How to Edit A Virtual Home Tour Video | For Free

This is a tutorial on how to edit a home tour video like this.
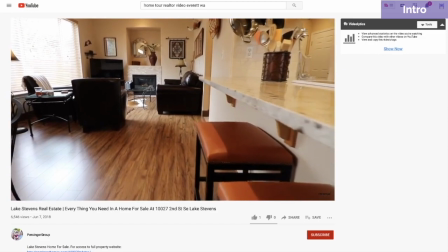(0:08)
Real estate agents can post them on Facebook, YouTube, or Instagram to help sell homes.
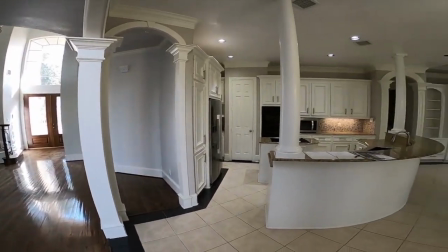(0:13)
And you don't need to hire an editor or learn expensive software.
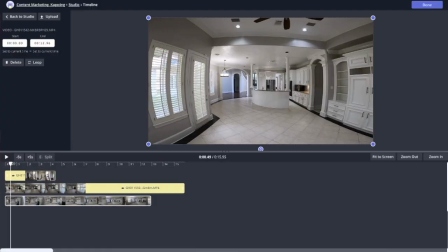(0:17)
We'll be using Kapwing, which is a simple to learn, free online browser-based editing platform. You just need a login and you can create videos up to 7 minutes long. Now this is an editing tutorial, but the better your footage is shot, the better it's going to look.
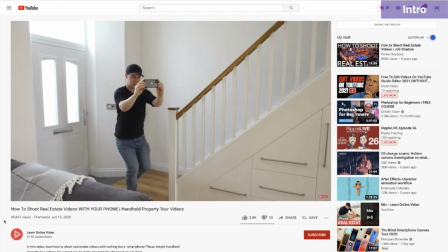(0:34)
So I highly recommend checking out some tutorials with tips and tricks on how to make your footage look amazing. If you're just starting out, I know it can be a bit overwhelming, but you're going to do great and your video is going to look amazing.
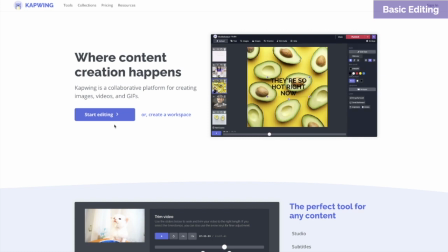(0:46)
Click on the link in the description to be taken to the studio. Click Start Editing.
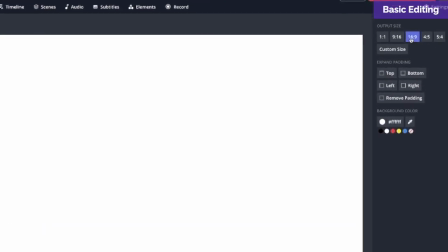(0:52)
Let's start with a 16:9 canvas. That's standard for YouTube. Here's a good way to organize your time as you build a project.
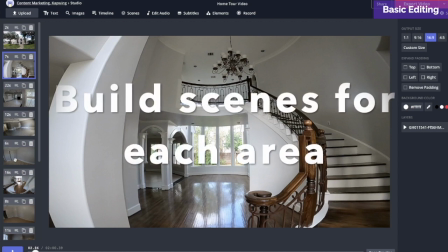(1:00)
You're going to start by building scenes on the side. Each scene represents a different area or room of the house.
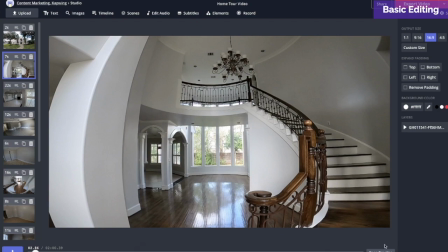(1:07)
You'll load all of your footage into that scene, and then when we're ready, we're going to edit all the clips down.
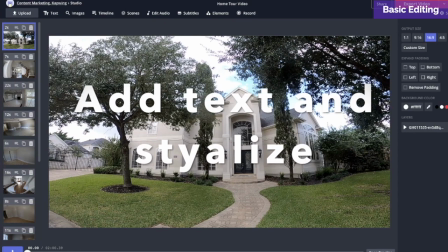(1:12)
We're going to add music, and then in the end, if you want, you can add text and stylize it.
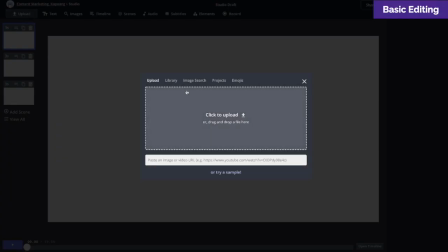(1:18)
So click Upload and drag and drop your files, or if you already have them loaded, go to the Library tab and bring them in.
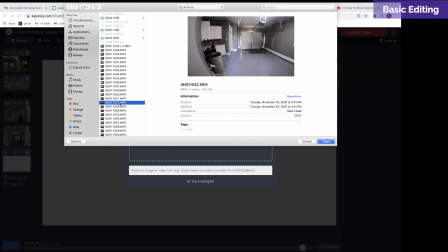(1:27)
I worked with an actual realtor and got some footage from a house he's hoping to show.
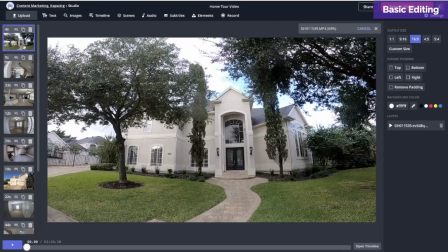(1:32)
So I've laid it out so my shots go from the exterior into the foyer,
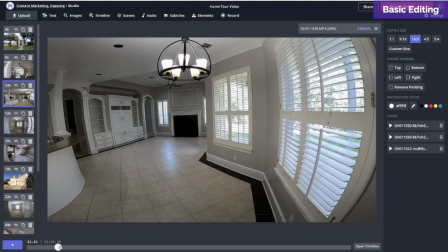(1:37)
and then from the foyer we go into this kitchen area. You're gonna wanna go into your timeline.
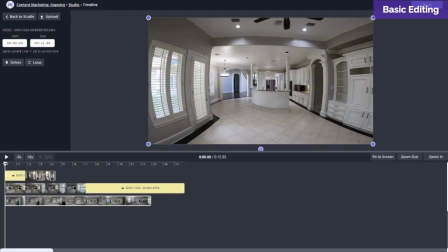(1:44)
So click on the scene you want and you can click the timeline button here or here. What's great about this editor is that you can trim clips,
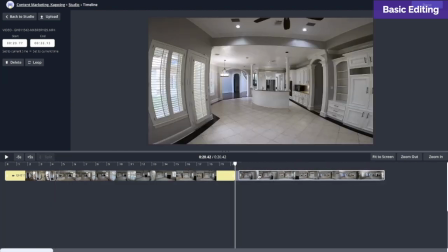(1:52)
reorder them, make cuts, move them around, so you have a lot of flexibility.
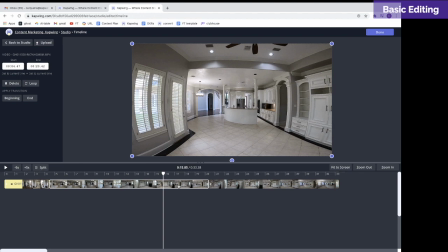(2:00)
Here, you're going to want to slice and dice your clips, preserving your best material. Get rid of anything shaky or anything that's got a lot of distracting objects. You may want to reorder some of your scenes.
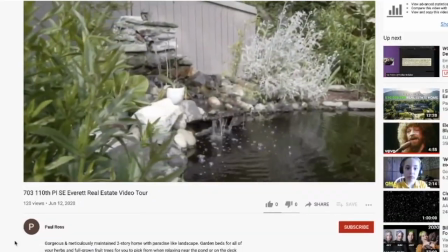(2:12)
If they have a fabulous backyard, that might be nice to put up top.
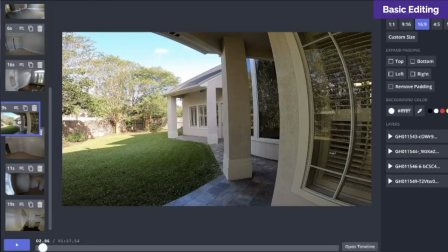(2:16)
But if it's more of an average backyard, it might be nice to scoot that down a little bit toward the end.
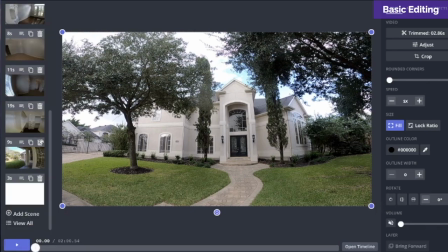(2:21)
I'm going to repeat the same footage I used in the beginning in the last shot, just to kind of round it all out.
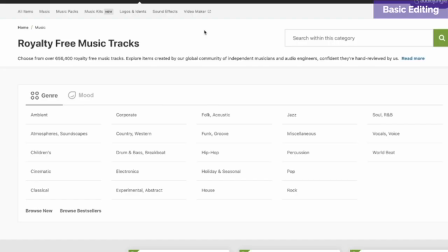(2:28)
It's a great idea to add music to your video. Try a website like Audio Jungle that has songs for under $20.
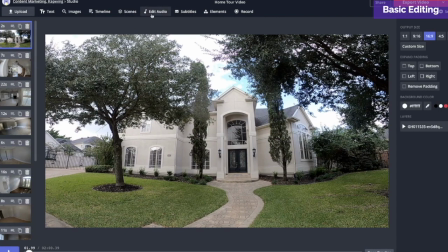(2:35)
Once you've picked the song you want, go up to Edit Audio right here.
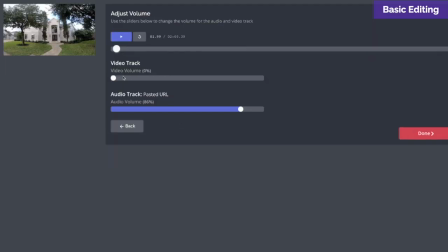(2:40)
You'll notice in the Adjust Volume button, you can adjust the volume for your video track and for your music. In this case, it's probably a good idea to just get rid of all of your audio in your video.
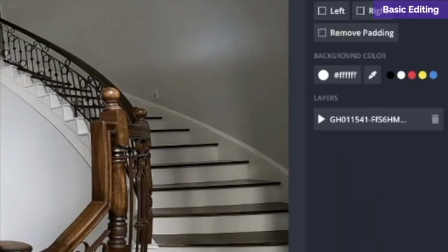(2:53)
If you want to add a transition, go back to the main studio editor, click on your video in the layers panel, and then go to animate.
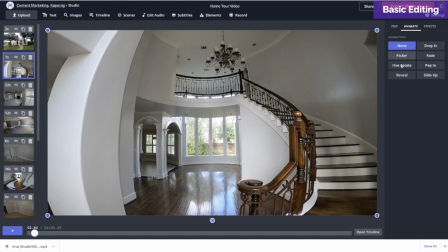(3:01)
I recommend a fade for this kind of video.
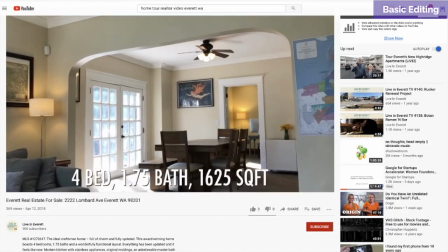(3:08)
Some videos have text, but most are just about the look and feel.
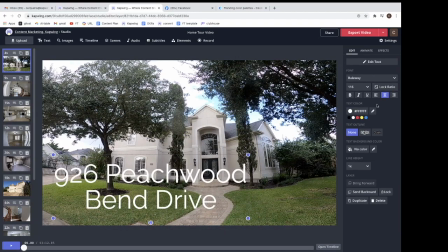(3:12)
If you want to add text, the Kapwing Studio is loaded with lots of great features for adding in text and description.
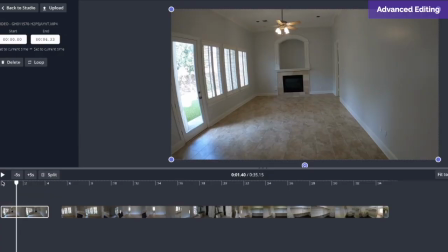(3:18)
Let's go over a few key editing ideas. Let's look at this clip.
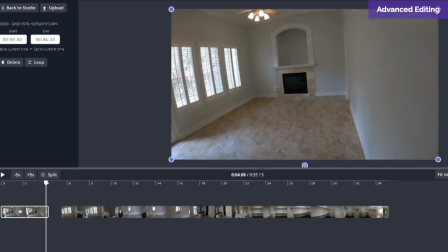(3:24)
It's a little bit shaky and it stabilizes here, but this gives you a lot of depth of how big the room is.
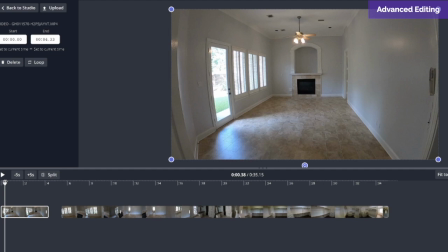(3:31)
It's best to avoid unstable shots. So if you have shots of the same room from another angle that give depth, that's really helpful.
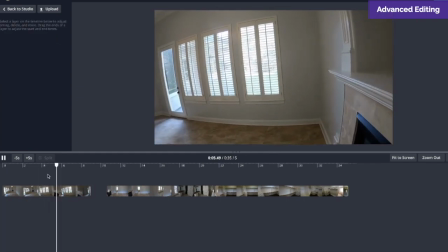(3:38)
And in this case, I do. This shot is a little bit more stable, and as it turns, you can see how wide the room is.
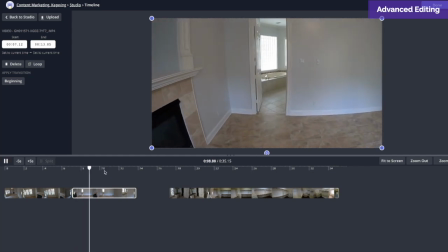(3:47)
For a shot like this, as we move into the master bathroom, I want to keep a little bit of this fireplace so people have a sense of where we are,
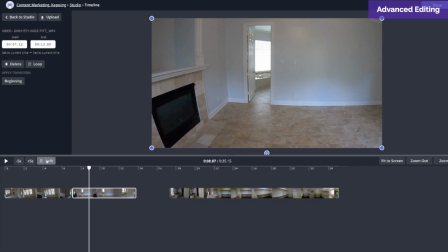(3:56)
but I don't really need this full long walk into intro.
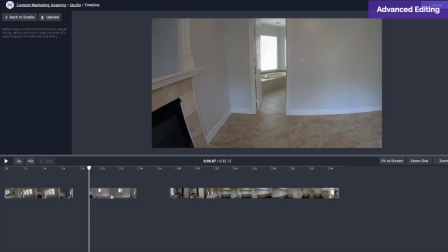(4:00)
So I'll cut some of that, delete that, scoot that down, see what that looks like.
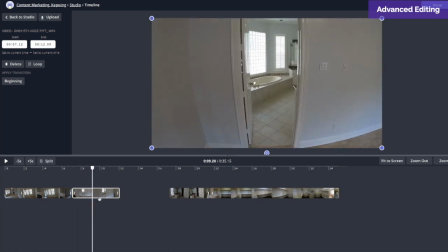(4:06)
And then I can do a jump cut into the bathroom.